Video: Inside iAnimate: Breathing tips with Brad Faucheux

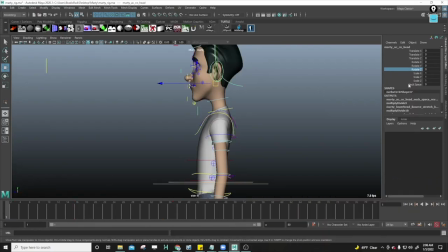(4:13)
I can already feel myself getting better. Once you're breathing, the head is also rotating too.
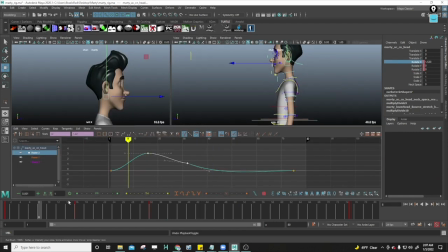(4:18)
So I'm going to add this to the scaling that down a bit as well.
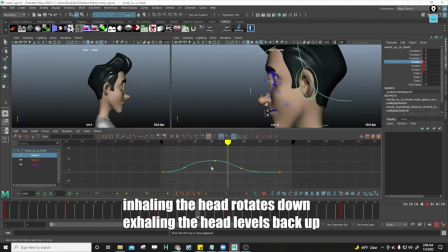(4:21)
When we exhale, the head is reversing up, and when we inhale, the head is slowly tilting down, rocking back and forth like a small boat.
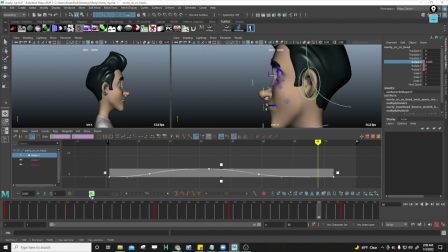(4:30)
Remember, we're trying not to make it obvious that the head, the shoulders, and the chest is moving, but we're trying to get that feeling of that life moving in.
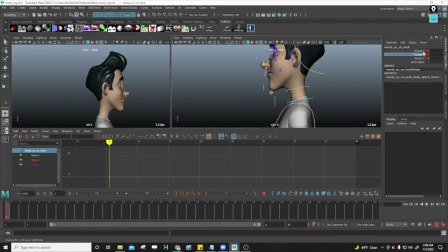(4:39)
It's going to help us out later, trust me. So now what I'm going to do is add that same arc on the neck animation and reverse that. So that way my neck is connected more to my chest and my head will be offsetting. all the while scaling it and making it feel more fluid.
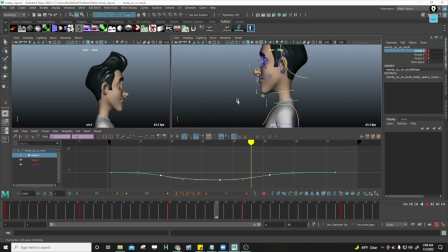(4:56)
There's not really a fast way to do a breathe cycle, it's more about patience. And hey, this is all supposed to be relaxing.
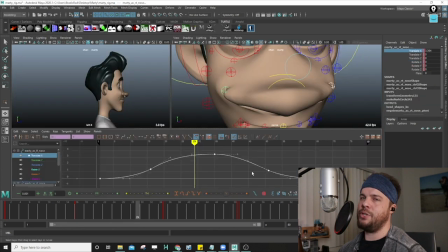(5:03)
One more small detail that you can give to your character is the nostril animation. The nostrils are very small, but you want a nice sharp out in order for them to read.
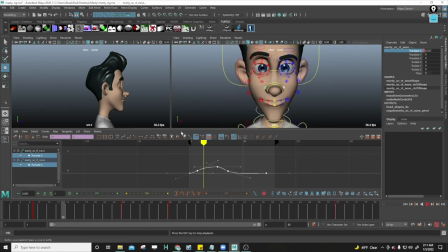(5:11)
So even though they're small, the changes will be minimum. This is just another little small detail you can add to your breathing cycle in order to give it a lot of life.
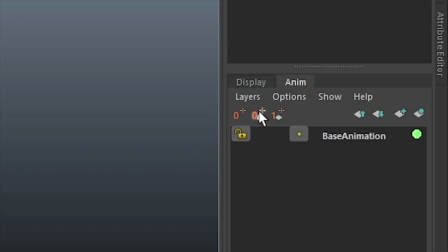(5:19)
So here's a big tip. Take everything that you've animated, go to your Layers tab, click on Layers, and go to Extract Non-Layer Animation for selected objects.
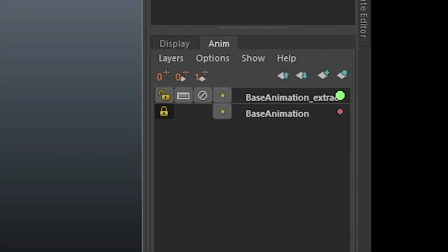(5:28)
And this will make an anim layer with all your animation and leave the base animation alone. Click on that and name it Breathe.
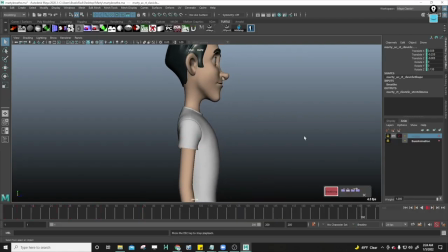(5:34)
And now we have our breathe layer, separate from the animation that we could add to the character, whether they're walking, talking, or acting. Now the fun stuff. We can go to our weight control, scale it back and forth to control how big or how small our breath can be.
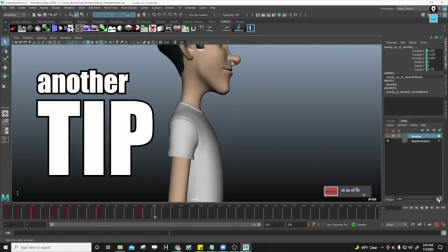(5:49)
Here's another fun tip.
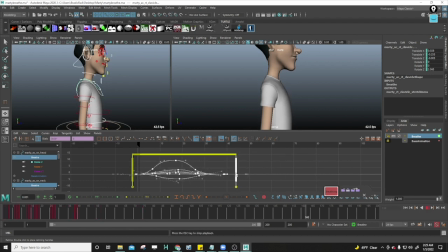(5:50)
Go to your graph editor, click on your retiming scale tool, click on the beginning and the end of your animation and scale that sucker down for rapid fire breathing.
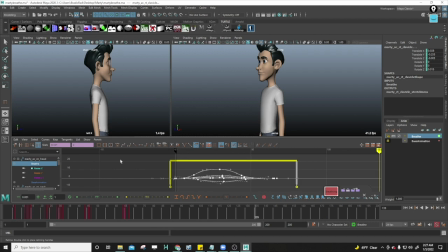(5:59)
Suppose if he just got done running or scared out of his mind. There's many ways you could play around with this breathe layer in order to get the desired effect that you're after. And now you have your breathing layer, independent of your base animation. You can do whatever and anything to your character without having to worry about screwing up your breathe cycle. Set it and forget it. So hopefully you've gotten a little tranquility from this process. We want our characters to be alive so we can connect with them. The little small details that separate you from everybody else. Breathe, have fun, and enjoy your work. I'm Brad Faucheux, and that was your tip.